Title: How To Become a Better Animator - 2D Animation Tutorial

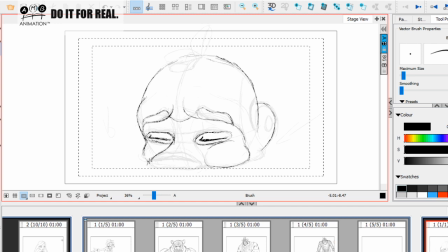24:50 Now we're going to think about this shape, okay, which is going to have the bottom lip, okay, which is coming through. So what I hope you're getting from what I'm doing to this drawing, Sean, is I'm giving it a sense of weight.
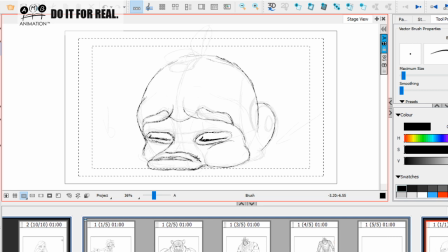25:07 Okay, This is super advanced stuff that I'm sharing with you now. Okay, I'm giving it a sense. The animation. Okay, the drawing. This is where the drawing part really comes in.
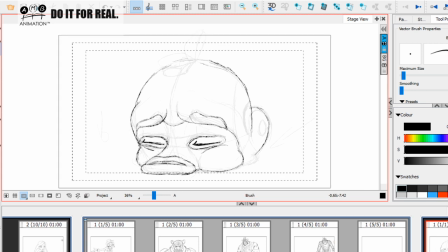25:25 Okay, to apply to the animation element. That's kind of helping that eye a bit. Yeah, that's a bit nicer. I'm now really working that illusion of life, okay,
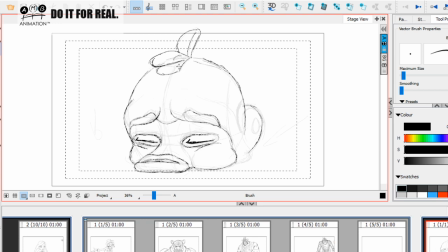25:39 to make you look at the drawing and feel that this guy is really sleeping and he's got a real, his muscles inside are just completely relaxed and they're weighted onto the ground. So it's something simple like this.
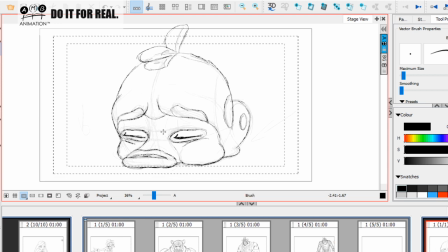25:57 And this is this is why I love working with balls and pendulums, because you see, you got nowhere to run. This is the perfect kind of place to do it. You're really kind of scrutinized or whatever.
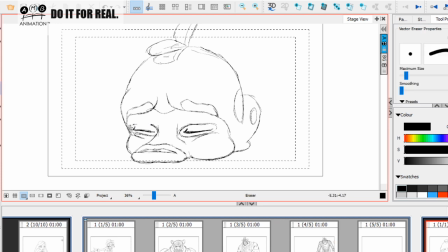26:13 So here we've got, just give it one more shot because I'm not liking that myself. You see, eyes are super, super important. Okay, gonna bring this up. See the shape of this brow? That's gonna affect. That's nice.
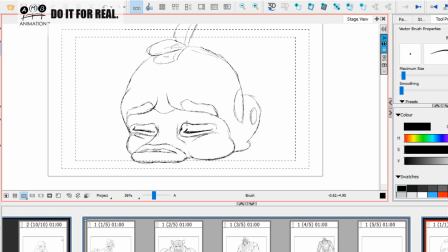26:32 That's nice. We're gonna echo the shape of this guy here. There we go. Much better. So you see,
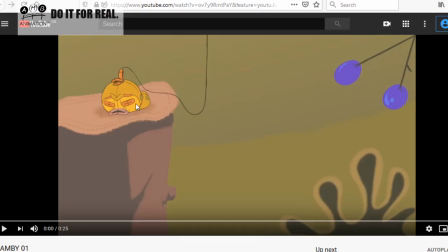26:46 if we bring this guy in here, you can see how we've really added this element of weight to this drawing. So now I'm going to focus on the next
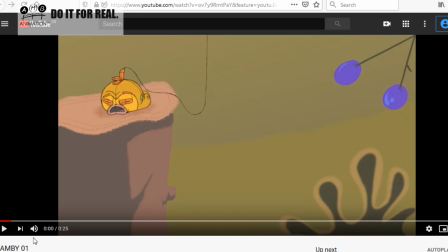27:02 extreme, Sean, which is where the opening mouth extreme comes up here. What I love about this is I can really see your extremes or in breakdowns where you've really worked the drawing. It's heavy black and then your line goes lighter on the in-betweens.
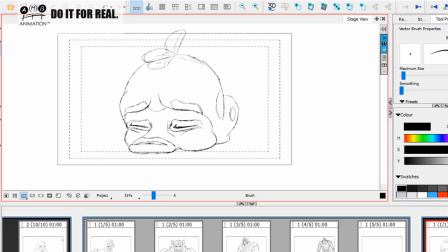27:18 So let's move this in here.
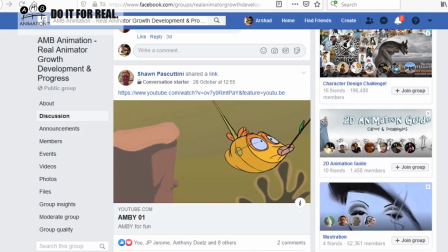27:23 Let's see very quickly, are the people online enjoying this?
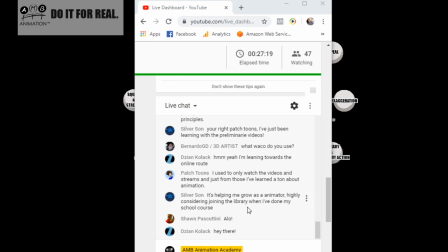27:27 This is helping me grow as an animator, highly considering joining the library when I've done my school course. Absolutely fantastic. Okay. Okay, people are all talking. Do you think I should do AMB first? I'm thinking of going to college.
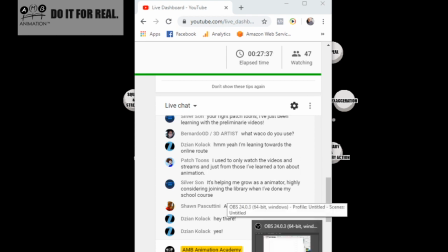27:44 Well, just watch and make your mind up. Just make your mind up from what you see.
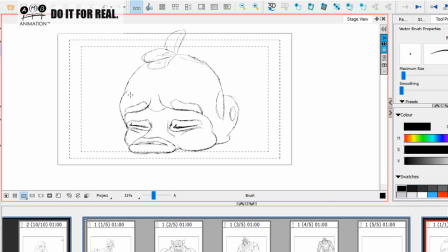27:51 I'm not going to try and convince you with any words. The best proof is how you feel inside when you watch my videos and you watch the quality unfolding before you.
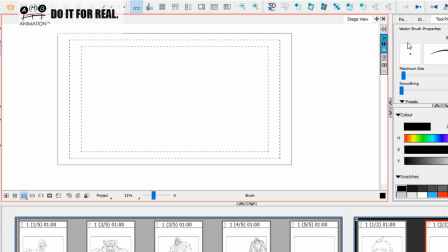28:07 Right, so next we see the open mouth key. Now I'm not going to draw yours first, Sean, and then draw mine.
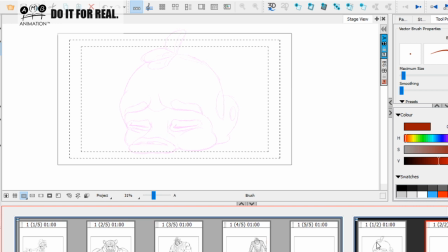28:23 I've given you some insight into what I'd be looking for from this drawing, and now I'm going to move on and talk about making him open his mouth with subtle squash and stretch, because he's breathing. We don't want him to go with a big open mouth and exaggeration.
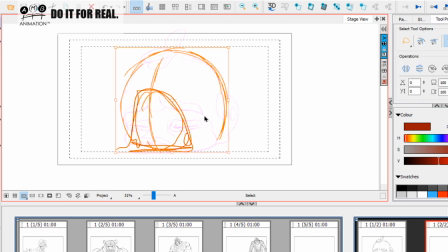28:42 That's not what you've done, and I'm quite pleased that you didn't do that, Sean. You're being very subtle, because he's just breathing and sleeping to himself, so this is good. But we want to play with a little bit of squash and stretch here. Maybe push it just a little bit.